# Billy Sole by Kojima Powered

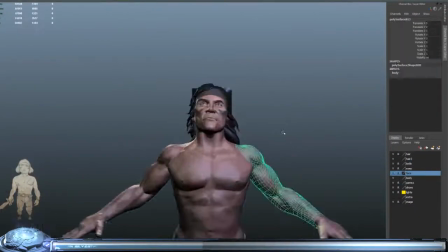So yeah, that covers just about everything I wanted to touch on. Except for my characters in T-pose.
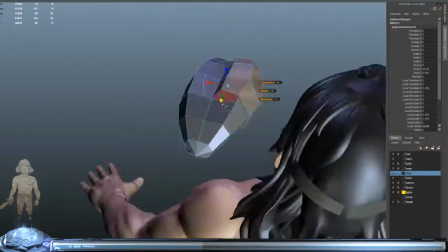Although it's a good likeness, it's not conveying anything special. It lacks personality in its current state.
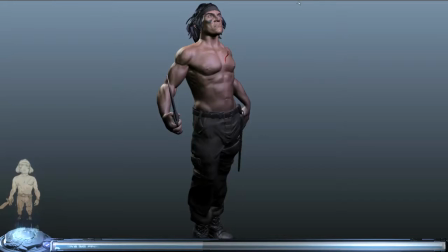There's a gensaqua to what I'm trying to describe. As an artist, I wanted to capture in a model something intangible. I needed to capture the soul of the moment. And how does one accomplish this?
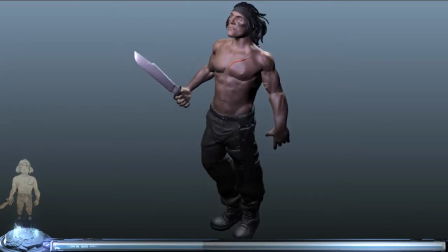Well, the answer is, I needed my model to tell a story without moving. And that requires the perfect mixture of narrative, positioning, focal points, and lighting. You only get one shot at it.
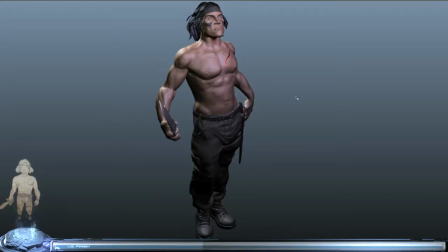Fortunately, the theory is exactly the same for 3D as it is for 2D. So I'll explain how I approached it. Since this was a tribute piece to the late actor at heart, I wanted something stoic and subtle, but I also wanted it to be a confrontational piece.
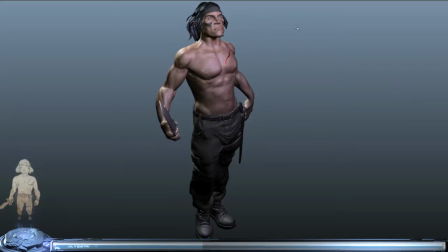Let's face it, Sunny Landum was a confrontational guy. So when posing the character, I wanted to give my viewers something to question. Who is this person brandishing a knife? He looks like an Indian brave with that war paint. He's wearing part of a uniform, but something doesn't add up. Why is he alone?
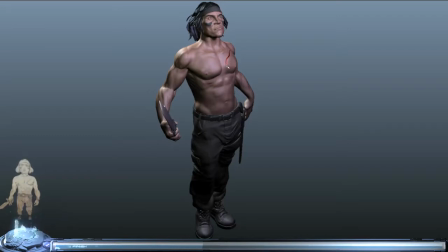There's a warrior's mark on his chest, and I only see one blade. Notice his expression and how he's looking up. These are subtle clues you want to give the viewer that whatever unseen thing he's waiting for is greater than himself.
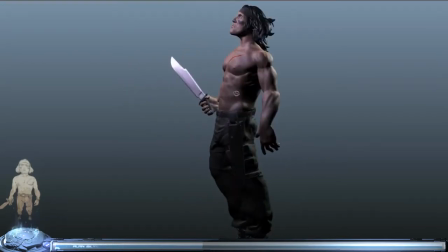You also want to communicate through body language. Notice the subtlety of his lean towards the unseen force.
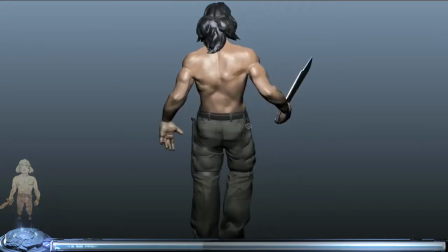All in all, I think you could see what I was going for. Looking at this piece now, I can see that I forgot too little details.
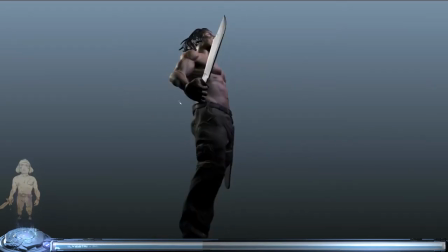Billy was wearing a wristband, and he had a medicine bag clenched in his fist with a knife.
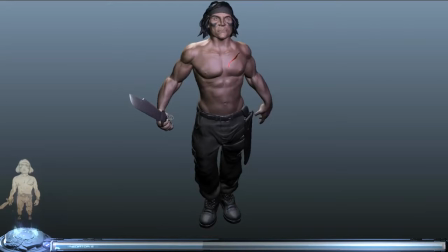Yeah.
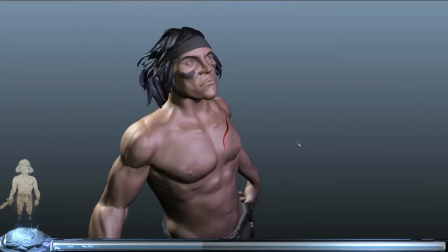Anyway, I think I did a good job in capturing Billy's last stand moment, and I'd like to think that Sonny Landon would deem a worthy tribute.
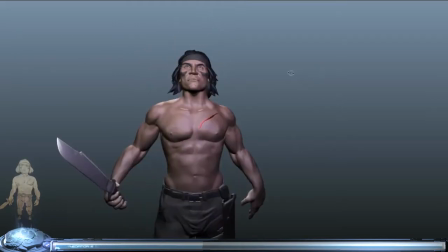With that said, I'll leave you, and let the rest of the video dance as it may.